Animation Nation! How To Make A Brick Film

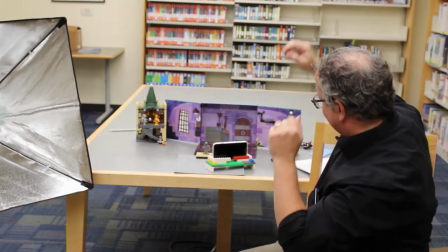Get it to work. There we go. Staging your shot.
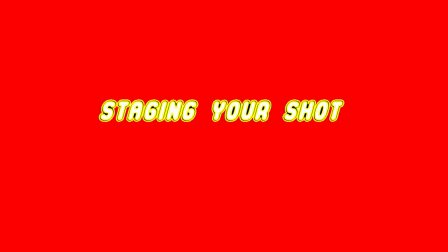Before you start shooting away think about the scene you are filming and how it will fit into your movie. There are three basic shots that can help you tell your story.
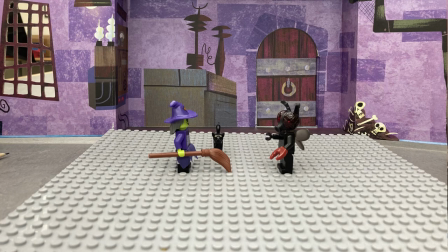A long shot is a great way to start a scene because it shows the setting and the characters. Here we see a witch and the human fly meeting to discuss some evil plan.
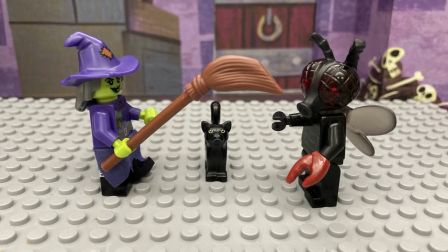A mid-shot will work great for two characters having a conversation or other interaction. Uh-oh, it looks like our two villains disagree about something. A close-up can highlight something important to the audience.
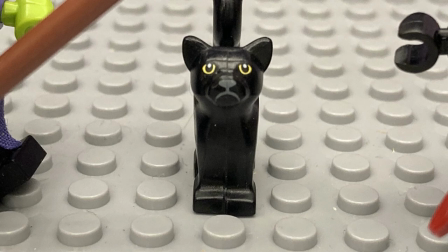Say, it looks like Dr. Fluffenstein has had enough. Look out! That cat is about to pounce!
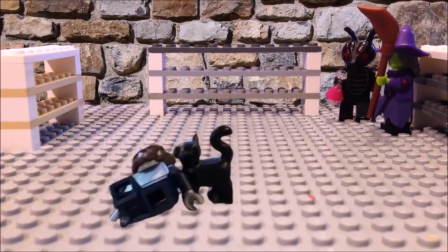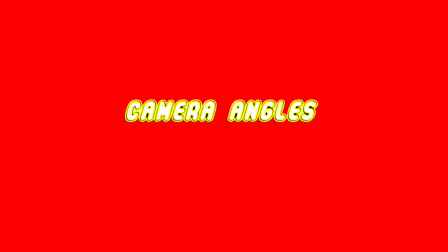Camera angles. Different camera angles can make the audience feel different things.
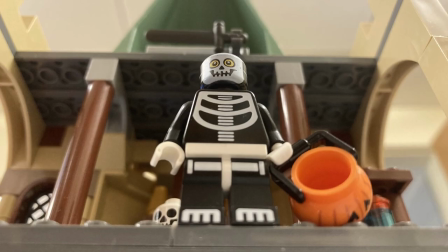A low angle shot will make the character look strong and powerful,
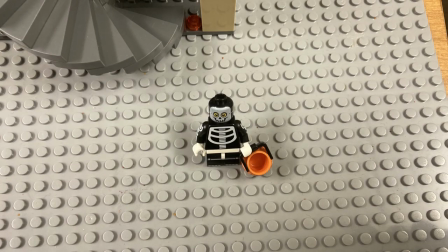while a high angle shot does the opposite, making them look small and weak.
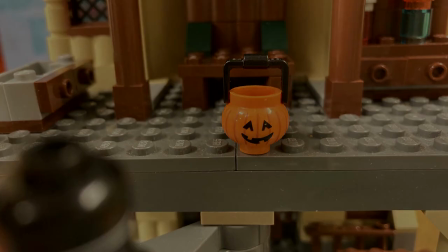A point of view shot will show what the character is looking at. Part three, putting it all together.
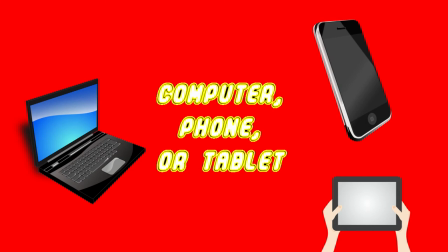Computer, phone, or tablet. After you've taken all of your pictures, it is movie making time. If you have access to a computer, great, but you can even edit your movie on a phone or tablet. And remember, the library has iPads to lend out, but you will need an adult to check one out for you.
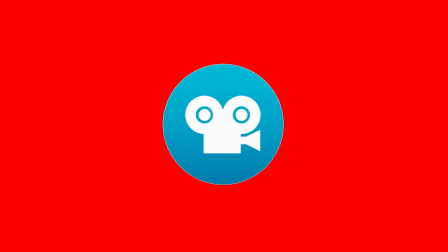There is an app called Stop Motion Studio that works with all kinds of mobile devices. It is designed for making just these kind of movies. Software. There are many programs that we use to make our movies, and they are all absolutely free.
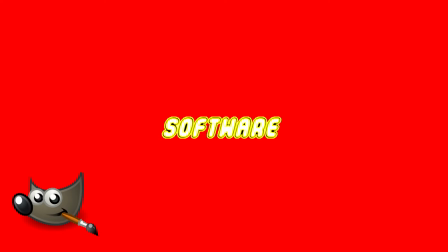I use GIMP if I need to edit any of the pictures I have taken. I use Audacity to record and edit sound for the films. and there are a bunch of programs that can be used to edit videos. iMovie is a great choice if you've been using an iPhone or an iPad.
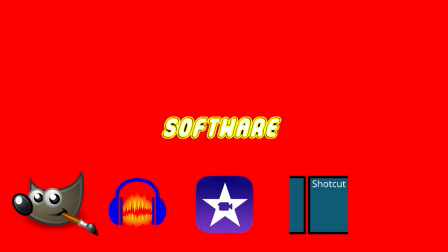Shotcut is fantastic but a bit more complicated so I recommend trying it after you've become an experienced filmmaker. For this demonstration I will be using Windows Movie Maker. It is an older program but you can still find it online.
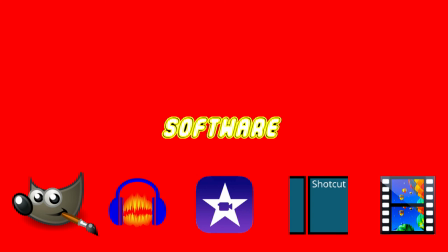I like using it because it is very simple and easy to learn.
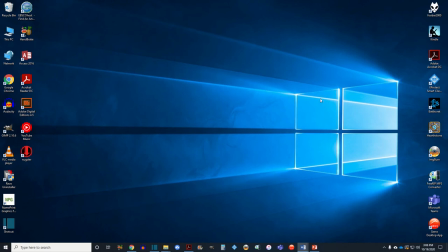Okay let's make our first video clip. First open Windows Movie Maker.
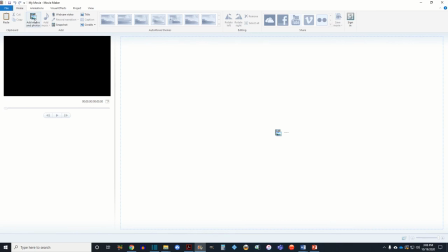Now click add videos and photos.
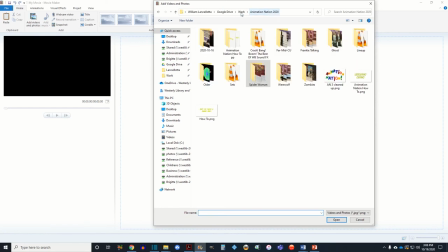Alright and open up a folder with the pictures you want to use.
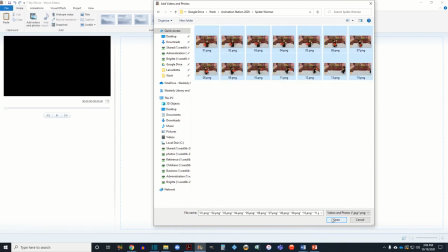Add as many pictures as you want. Click open. All right.
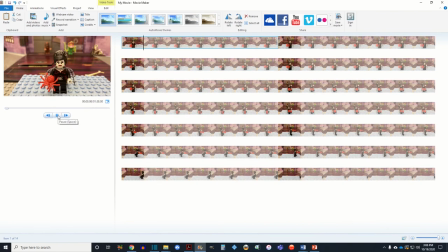Now if you hit play you're gonna see it takes a long time for something to happen. That's because the default setting is seven seconds per image which is just way too slow for stop-motion animation.
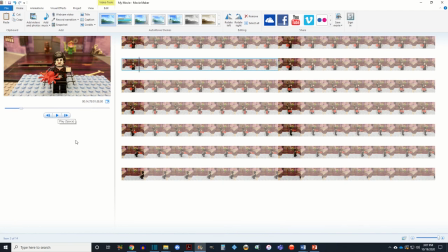So let's pause this and to fix this we're going to select all so all our pictures are selected then go to under video tools hit edit and this section over here is duration you can see
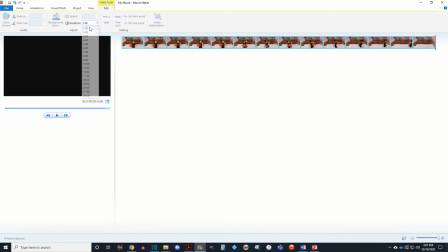it's set to seven seconds let's change it to one and see what happens all
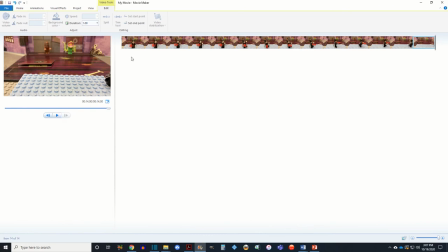right now